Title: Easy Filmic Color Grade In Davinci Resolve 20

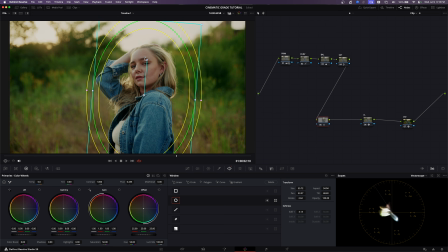20:45 We can make this bigger, rotate it maybe, move it down, something like that, and then just soften it way up like this, and then we can go ahead and track this. All right, so now we got our window here, and we can go ahead and invert this.
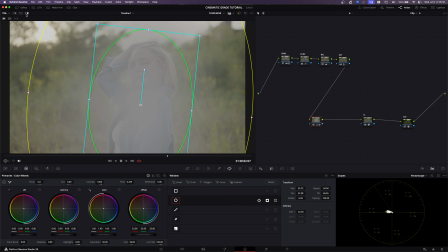21:05 So if we do the highlight mode, I think it's this, but I press Shift H is how I do it.
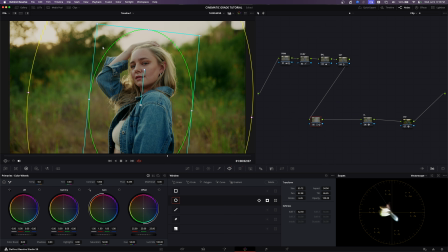21:12 It is affecting everything other than our girl. So we can go ahead and do gamma over here. So what gamma is going to do is it's going to affect more the middle of the image and not the highlights or the shadows.
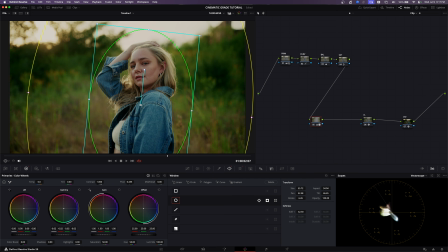21:26 So we can go ahead and start pulling the gamma down like this, and then do like a pretty subtle vignette here. So now, sorry, let me go to this node. We play it back. We have our soft vignette.
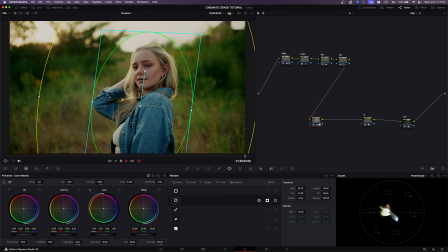21:43 And if you were just watching this, you probably wouldn't even notice that that was there, unless you're a colorist nerd like me and you like look at the edges or something. And then you can also see it on the waveform, as like on the outside, it kind of slopes down right there.
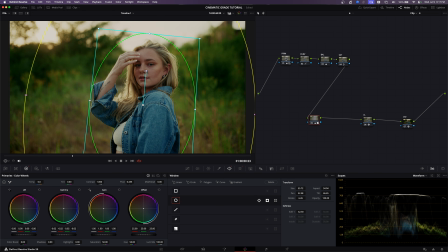21:59 That's a pretty easy way to tell. So that's one way that we could do it to highlight our girl. And then another way we can do this, like a more advanced way to really add some pop, is use the effect called depth map. And I'm pretty sure this is only in the studio version of Resolve.
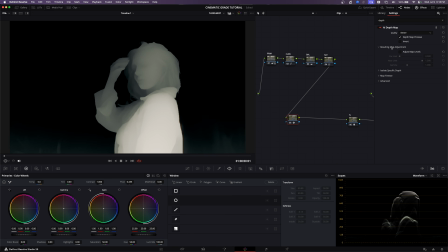22:19 But what this is going to do is pretty much just isolate a certain range. So we can go over here to adjust limit and start pulling in this far.
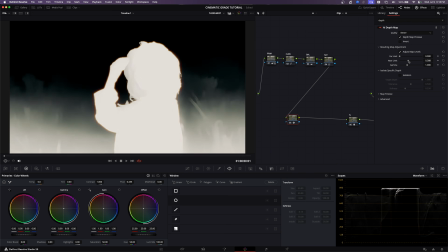22:32 Oh wait, no, it's definitely going to be this one. So we can tweak this up like that.
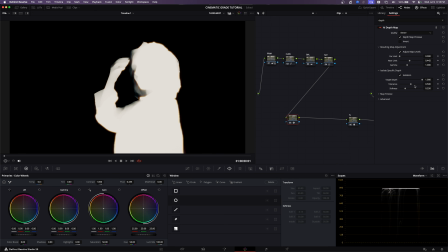22:40 And then we can go into isolation and start like really dialing it in.
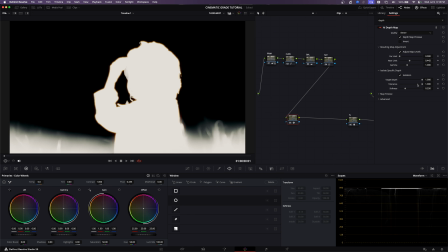22:46 So we can do something like this. Target depth, yeah, go here. And a lot of this just kind of takes like tinkering, you know? And then we turn on post filter, it's going to really kind of tighten it up at the edges of it and make it look better.
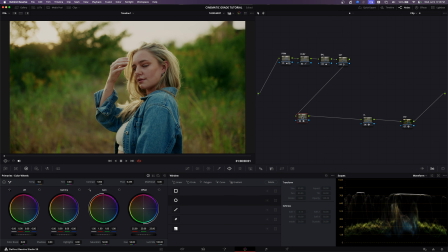23:03 So we can go ahead and turn off our thing here. And what I like to do with the depth map is actually, a lot of the time I'll do both at the same time. Like I'll be bringing up the subject and bringing down the background.
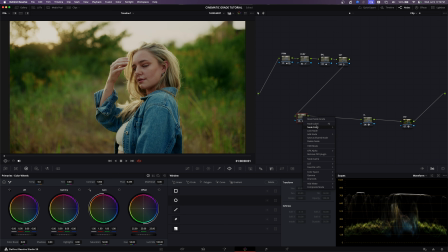23:21 So that's pretty much what we're going to be doing. So one way you can do that is you can go add node, if I can find it, and you go add outside node.
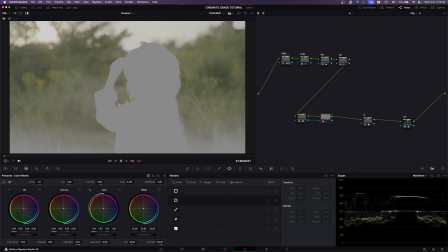23:30 So what that's going to do is this node here that I have is going to be the background,
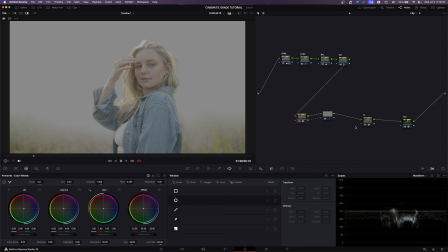23:37 and then this one here is going to be our girl. So let me go ahead and turn this off.
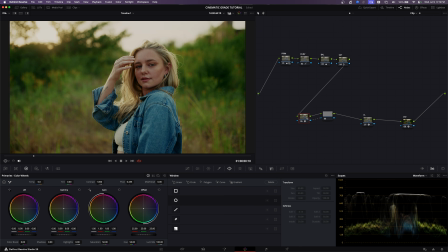23:44 And yeah, so let's go ahead and get started. So we're going to go ahead and, if we wanted to, which I don't even think we do, but you could, is like raise up the gamma on your subject,
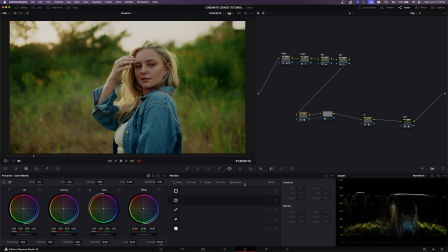24:00 but I don't think we need to because we already have our skin tones and everything at like the perfect level for the most part. So we can go ahead to the background though and start going down on our gamma like this.
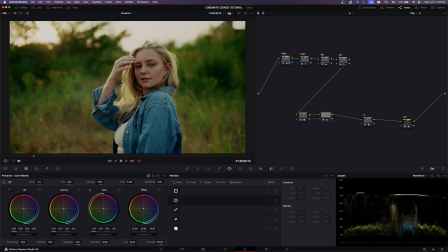24:15 And you don't want to do it like a crazy amount. You can even do gain down, pull down some of those highlights. And you want to do this it doesn't have to be a lot, but it's going to separate, and then you can start getting some lag because it's a pretty intense effect.
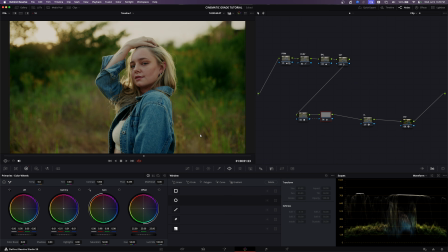24:34 But what that's doing is, yeah, just bringing down our background. So we're even more focused on our subject.